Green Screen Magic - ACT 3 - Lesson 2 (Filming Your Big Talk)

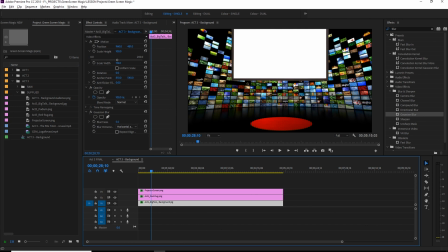It's good to take for a moment just to close your eyes, imagine the world, imagine the background that you're in, and hold that space when you're presenting. That's going to make a huge difference in connecting you to your background.
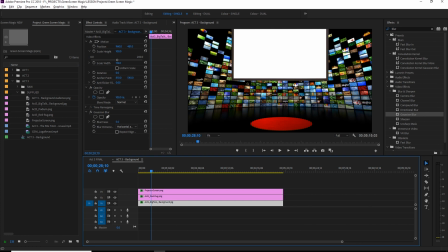And so this is what I did with Brad. I presented the background, told him where we are, showed it to him, and he got the feel for it. Then we were able to get in front of the camera and start presenting what he had already written as his script.
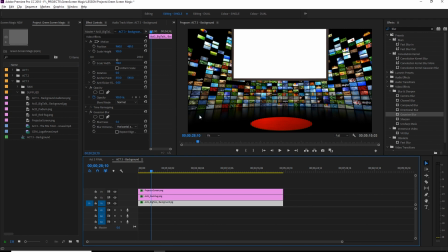So hopefully you're at that stage. If you haven't already written your script and your presentation, then do that. That's a very important step in this. I find script writing for these sort of videos and lessons is super important to be able to
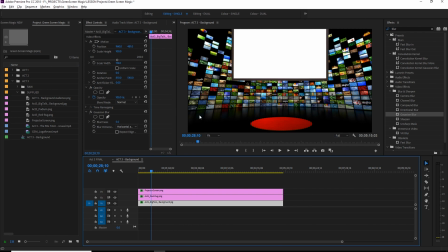focus what you want to say and present it in a way that's clear, concise, and get to the point. So now that we do have the background, and I'm assuming you have your script written, now you can go ahead and shoot your shot. Let's look at what the lighting is.
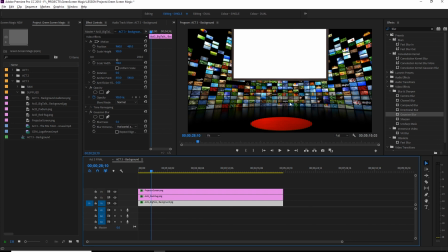You can imagine that it's going to be somewhat of a theater presentation with lots of bright lights shining forward onto you. So we're going to want to have a nice bright shot. Let's pull in Brad's image.
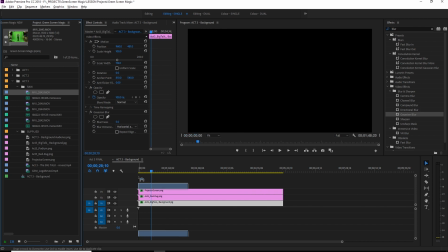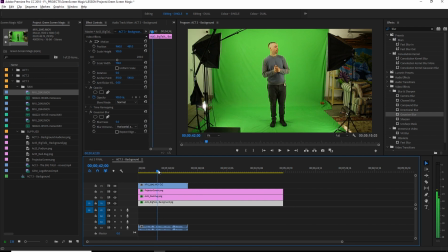Great. So you can see here the lighting is very forward onto him. I've got a couple of these small lights here that we got at the hardware store shining down onto his legs, so we're getting a more full image.
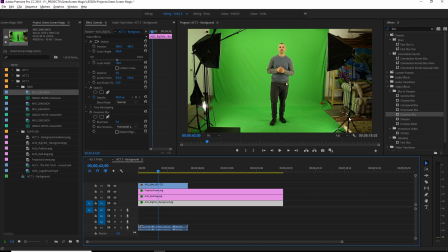Without those, we're going to have a lot more shadowing down on his feet, so that's why we ended up purchasing these for maybe $20 each. The lights in them are important. We have the daylight colored bulbs that would normally come with these soft boxes as well.
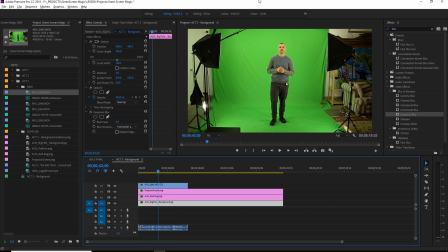We have, you can see here, the large soft box would just be off the scene. We have our microphone coming off of here too, just out of the scene. And yeah, that's what we're working with. So when we add our key,
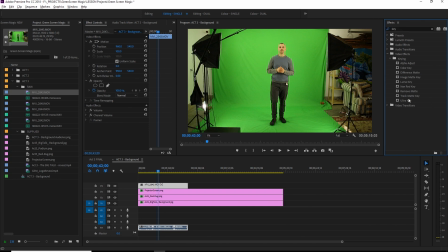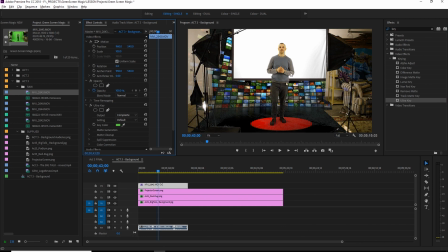then we have something nice to work with. We've got a lot of extras going on the sides, so we'll want to crop that up.
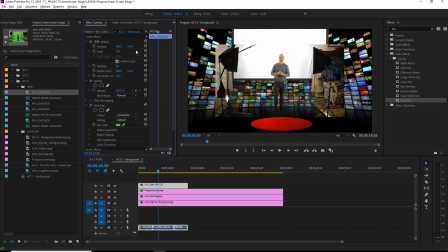But when we do place them on
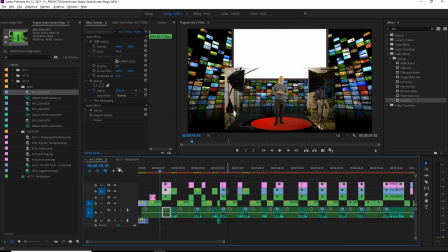here, it's starting to look pretty good. Let's jump over to the finished result.
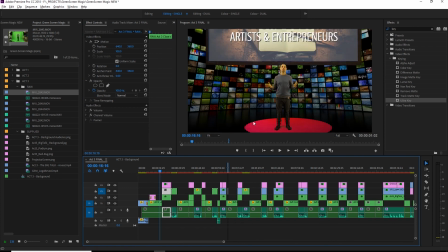And there we go. You can see it looks pretty darn good.
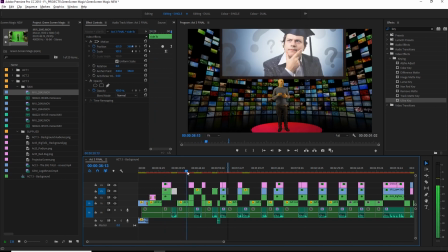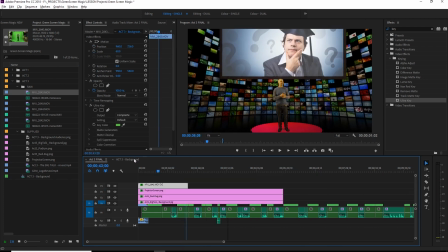So the natural shadow that comes in the scene
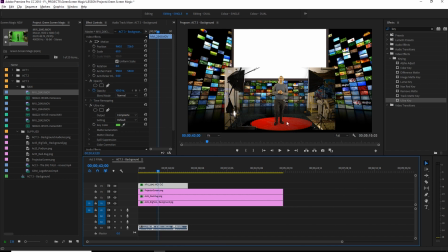from your own lights onto the green will actually be added onto the floor, create a little bit of a realistic look. So that's normal, except you can see here with the fabric, it's got a little bit of a wrinkle to it.
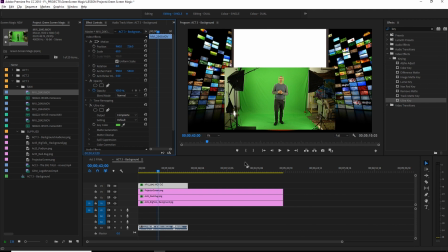Got to be careful with that. Those wrinkles will show. Since we're standing on a carpet, it looks like the carpet's just a little wrinkly, but if you're on concrete or something that doesn't wrinkle, that will kind of be a giveaway that you're standing on a green screen. So just be careful with that.
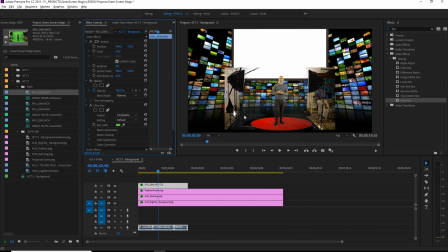I think that's one reason why more professional studios paint the floor and the ceiling.
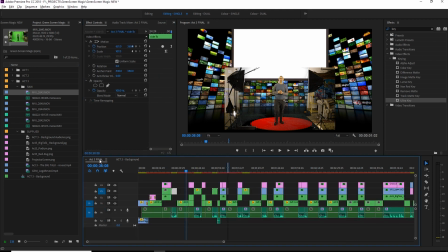Everything is just nice and green. Good. And so setting up your lights to kind of give you that feel.